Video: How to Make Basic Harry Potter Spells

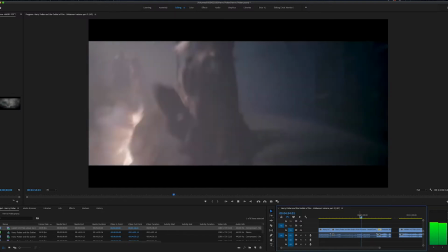So to easily achieve this in After Effects, there's a couple of different ways to do it.
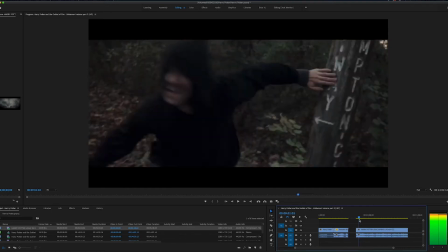We can go ahead and look at this series of events from Harry Potter Logic one more time
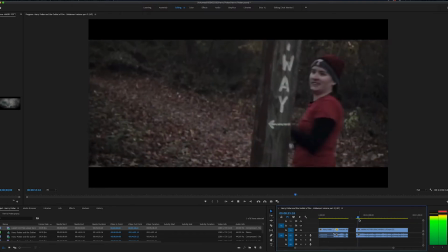here and see that we have a couple of different ways it's done here.
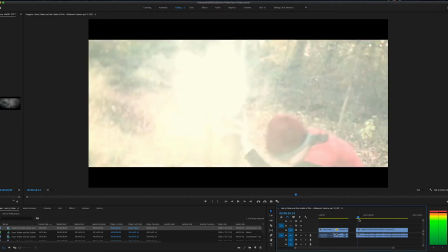This is a little bit more of a simpler, just kind of glow and dust hitting the post here.
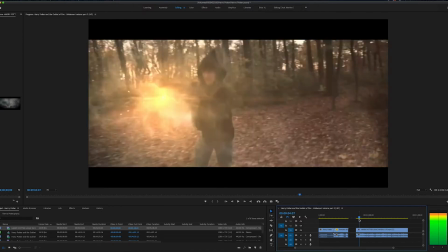But you see that when we do the hit here, when it does the block, it's basically kind of the same formula here.
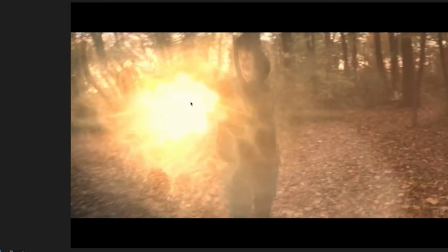We have a light source in the middle here. We have a fractal layer going around here, and it's liquefied a little bit. It's added a little bit of, I think it's vector blur to it. When you add vector blur to it, it makes it a little bit more liquefied.
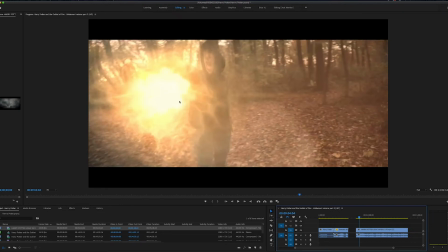It's liquefied a bit, and it adds the bulging distortion here because it's a block as well,
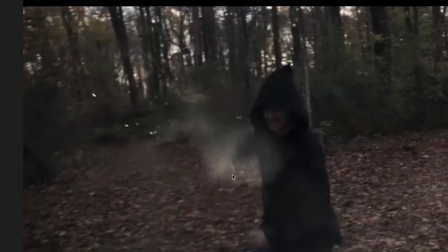and it's got a little bit of particle and dust coming off of it. you know, that's the formula.
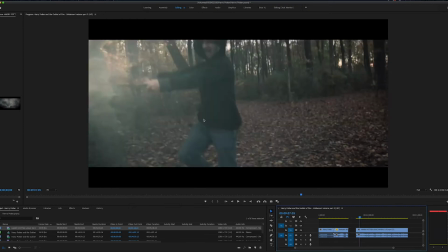Again, this is honestly pretty similar to what they do in the movies here with the light source,
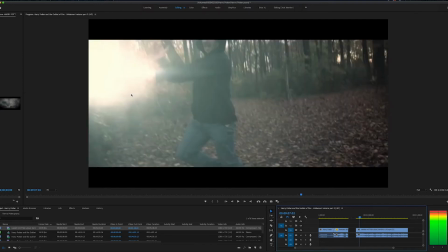you know, moving forward for just a few frames, and you see a little bit of distortion there as well.
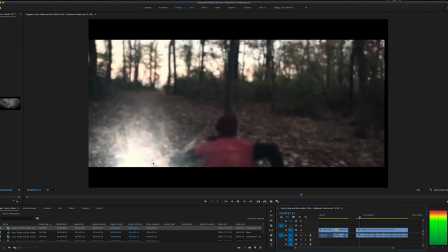And then you have the impact over here hitting with the same formula here, and the dust effect off there as well to sell the impact.
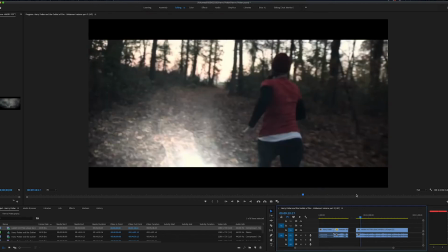And again, right there,
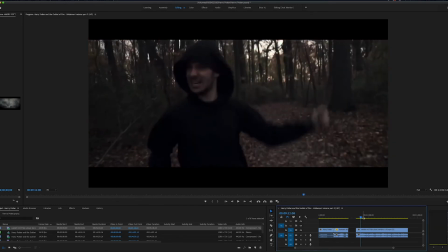you know, you switch it up sometimes I switch it up in the movies as well, adding more of that kind of lightning sort of effect.
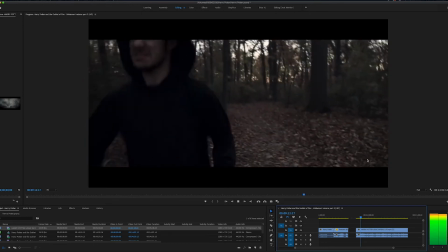But you know, it's always sort of that kind of same formula. You guys should check this video out.
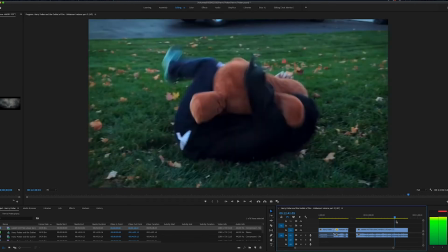It's a funny video that we've done, like, gosh, like 4 years ago. It's crazy now.
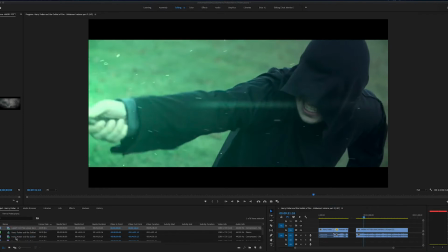But yeah, I mean, even if we go back even further and look at Mudblood's Revenge,
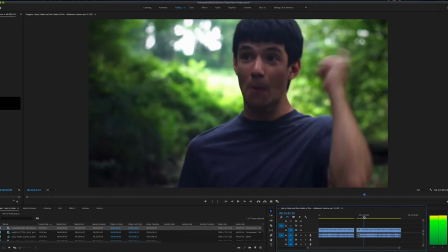one of our even earlier videos, kind of sort of the same formula that we used here.
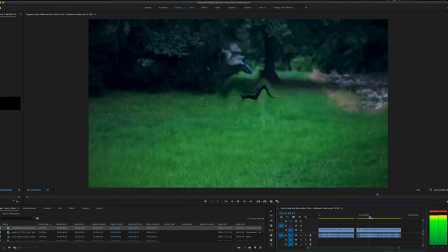And we even have sort of the apparating effect here as well, which is kind of cool. Sort of the effect here. So you see when it comes off of Joe's wand down here,
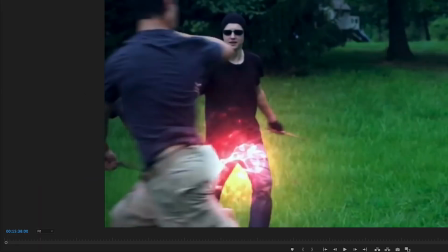it's just that bright fractal noise here and a little bit of distortion as well.
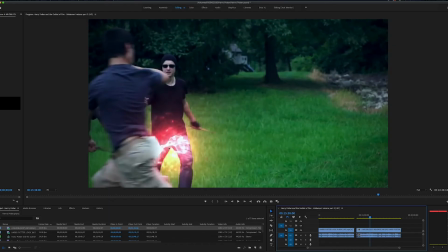Now, what I don't really like as much about these
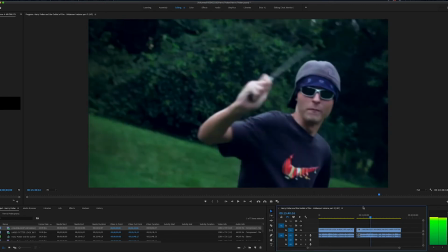effects here is they're a little bit too sharp and they're a little bit too bright and liquefied, whereas you saw in the Harry Potter movies,
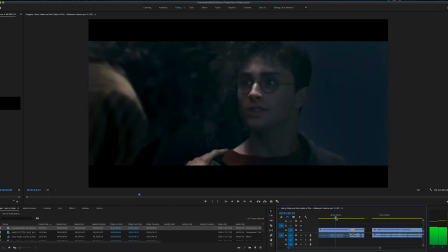the effects, they're a little bit more softer, a little bit more blurred, and they're less defined in their form a bit.
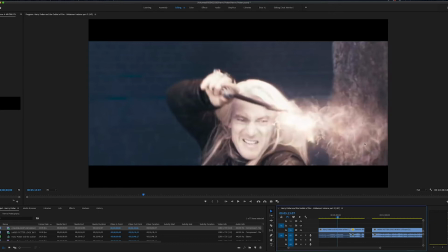And I think that helps blend more into the scene a little bit more.
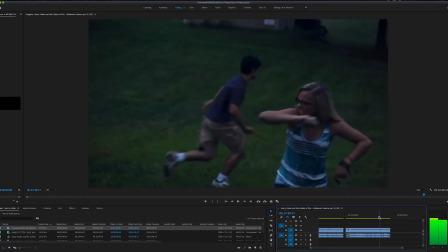Honestly, what kind of looks best for these Harry Potter's effect is more of this sort of whitish, kind of cloudy looking thing.
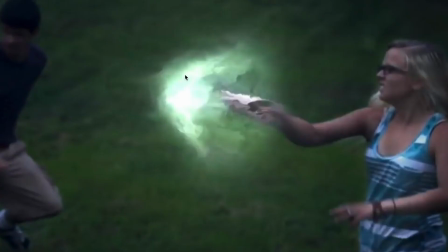That's what they use a lot, a little bit, and kind of just variations of this.
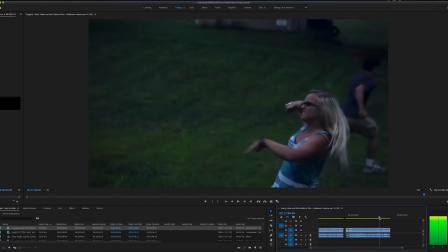You want it to be more on that kind of cloudy white sort of spectrum here if you want to emulate kind of what they do in the movies. And what they did in the movies kind of looks,
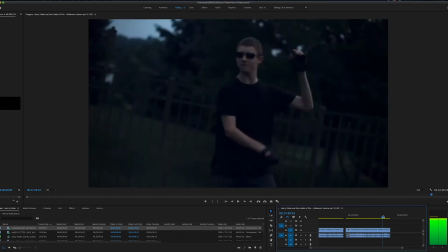you know, the best. This is another funny movie that you guys, oh my gosh, this is another funny video you guys should check out.
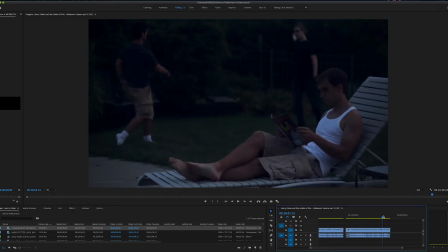I don't know what's going on here. I don't know what was going through our head when we shot this, but you know, it's fun.
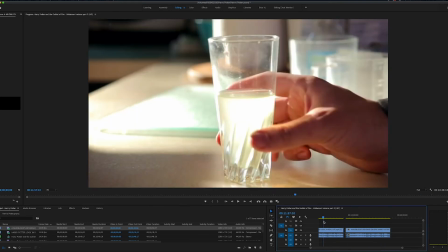And Harry Potter effects, I think, honestly, if you're getting into visual effects, Harry Potter effects, trying stuff like that is
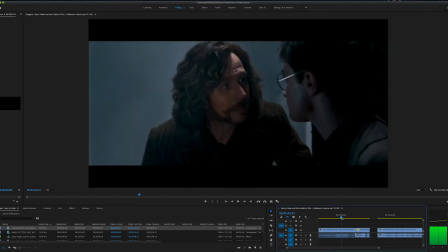something that I think is essential for you to get into and to try.
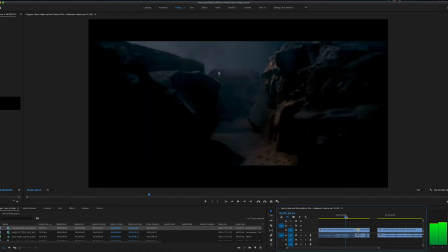It's one of those kind of core, you know, effects that you need to do, you know, like sort of like the cloning effect is something you need to do.
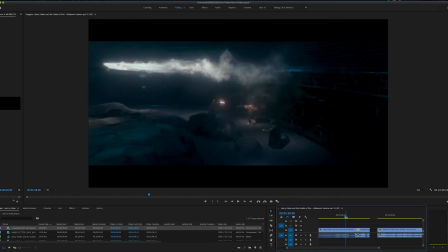Harry Potter effects is something that you need to try, you know, making fire appear in your hand is something that you need to try, you know, and doing like lightsabers is something that you need to try. It's one of those kind of core things you need to do when you first get into visual effects. So go out and, you know, get your camera, get a wand. If you're into Harry Potter, you definitely have, you know, somebody's wand or something.
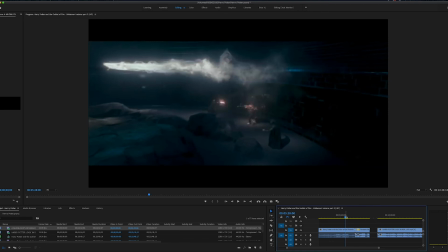So go out and film yourself doing, you know, different wand movements and try to find, you know, different ways that you can make these effects. There's a lot of different ways you can do it now, even more than what I just described here. Go and explore. You know, there's tons of stuff on YouTube that you can learn. I am planning on going forward and doing a breakdown,
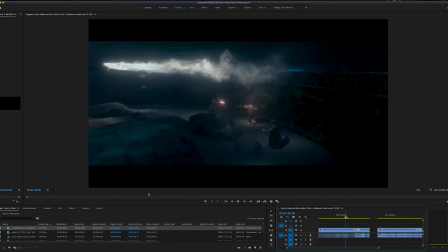doing an actual step-by-step tutorial on how I made these effects and how I would kind of improve on them in the present day now as well.
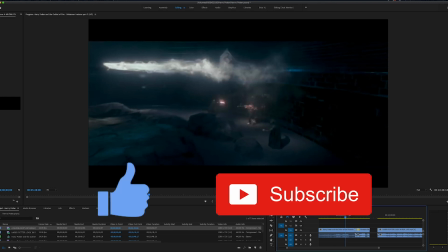So be sure to look out for that. Be sure to like and subscribe as well. I post videos every Thursdays and Sundays, like I said before.
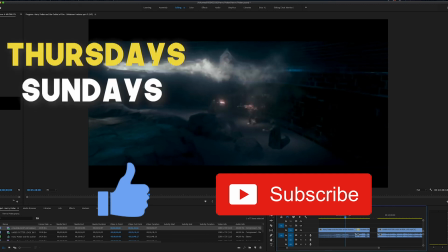I do a lot of these visual effects breakdowns.